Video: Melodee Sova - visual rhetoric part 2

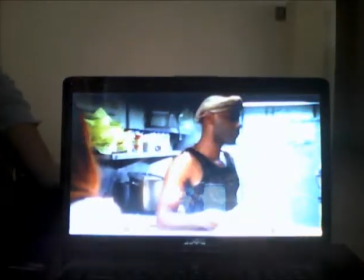[0:00]
Okay. This is the very, very beginning of a scene from True Blood. I picked this scene in particular because I think it's funny. But there's a lot of different style elements that the people use in this film, in this particular scene.
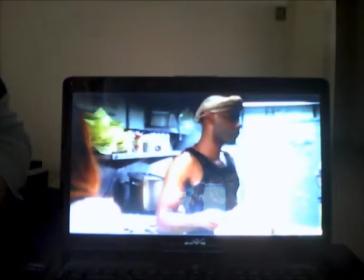[0:19]
The mise-en-scène is the spatial organization of the film, what to shoot and how to shoot it. So they've chosen to shoot this particular scene in Merlotte's, which is the bar.
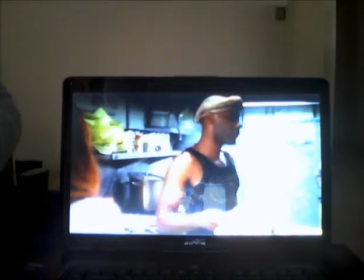[0:36]
How the film frame is used, or the structure of the shot. It's a lot of up close, and we'll talk about that in a second. The screen ratio is the ratio between the height of the projected image and its width, which changed over history.
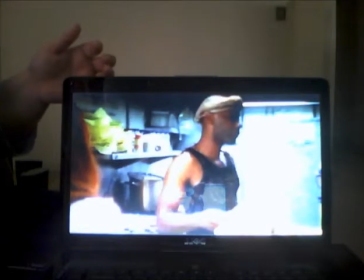[0:51]
The screen frame is if the space beyond the screen frame is important, it has an open frame. Horror films, like things that are out there that the viewer does not see, if what is beyond the frame is unimportant, it's closed.
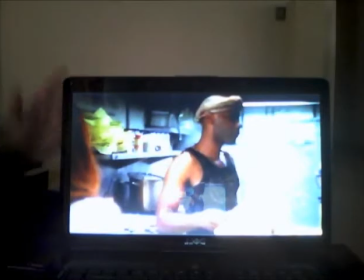[1:06]
So for this particular scene, it's closed. What's happening elsewhere in the bar is not important to the scene. The screen planes. The frame planes, how the forms are distributed across the screen.
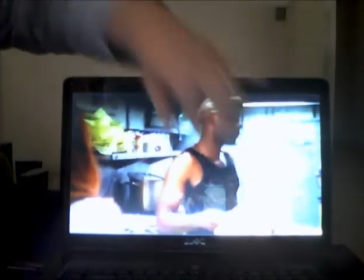[1:25]
A lot of it's a lot of up close of Lafayette. This is Arlene.
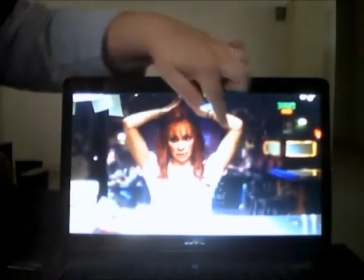[1:32]
Now Arlene takes up the frame.
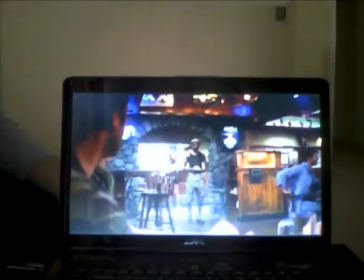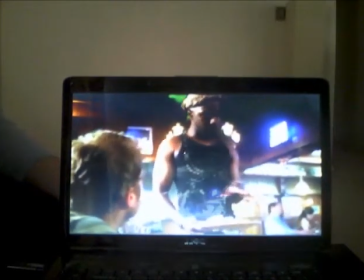[1:41] Excuse me. Who ordered the hamburger with age?
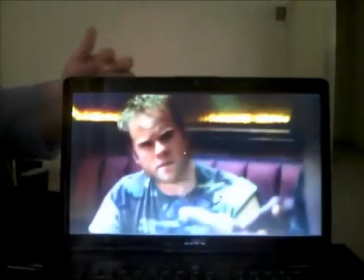[1:47]
A lot of close-ups on the individual characters since it's an interpersonal conflict.
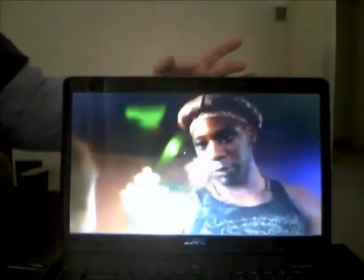[1:52]
Lafayette, the redneck guy, Lafayette.
The hamburger deluxe come with french fries, lettuce, tomato, mayo.
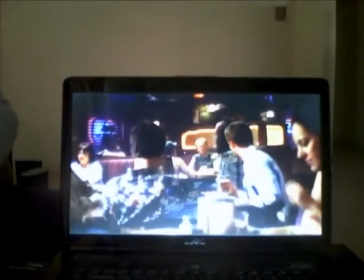[1:59]
Redneck guy, both of them together.
Do anybody got a problem with that? Yeah.
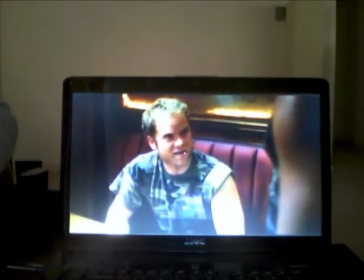[2:05] I'm an American, and I gotta say it who makes my food. Oh, baby, it's true.
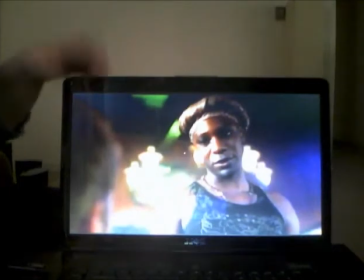[2:10]
Okay. The geographical planes are how the forms are distributed in the three-dimensional space.
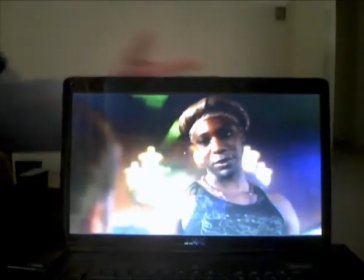[2:18]
It shows very closely that they're close to each other as they put them in the same frame.
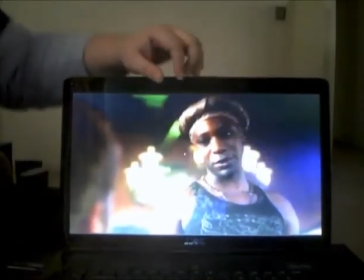[2:23]
This is the guy's head, and there's Lafayette. The background, what's going on back here, is in distance.
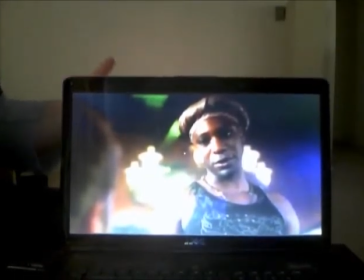[2:30]
It's also soft focus because it's not important to the screen, although you can catch people walking back and forth back there. The plane depth is the apparent depth of the images, how they're perceived.
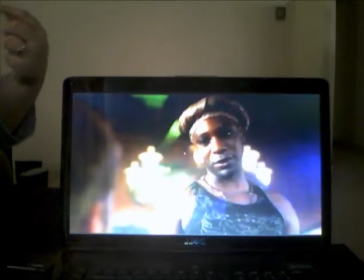[2:47]
Like I said, they're close to each other. Frames can contain multiple images or supercompositions. In this particular scene, there's none of those. The shot distance is how extreme shots, or how the figure in particular is shot.
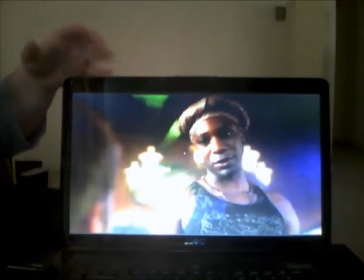[3:05]
Extreme long shot, full shot, three-quarters, medium, head and shoulders, and close-ups.
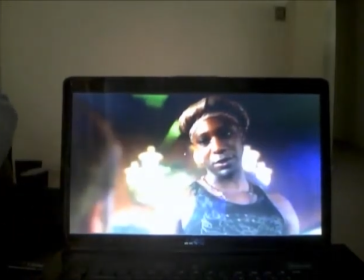[3:11]
These are head and shoulder shots, and then there's some face close-ups. And a frequent use of the same shot may invoke a particular feeling about the scene. This is back and forth in close shots to show interpersonal conflict.
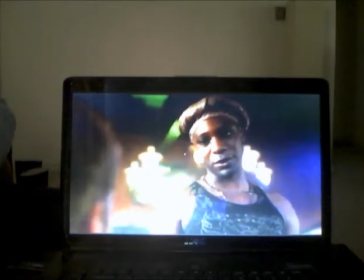[3:25]
The focus is of all the frames in the geographical plane or in focus is called the deep focus. This does not have deep focus because you see the background is all very out of focus. Shallow focus is one plane is more in focus.
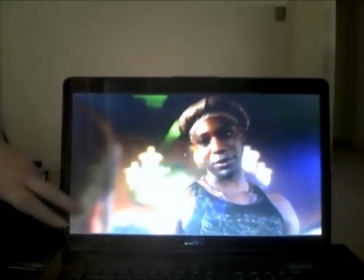[3:42]
Obviously Lafayette is more in focus. This guy's face is blurry. Or a soft focus. The angle of the shot is important. The angle of approach. The angle of elevation. High angle, eye level, low angle. They stay pretty much lower angle to eye level for this particular.
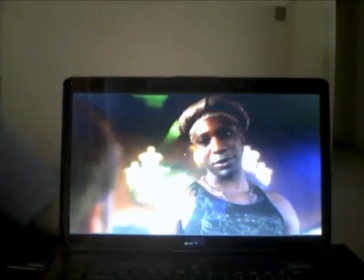[4:00]
This shot isn't coming from up here or down here. It's coming from straight across. Point of view.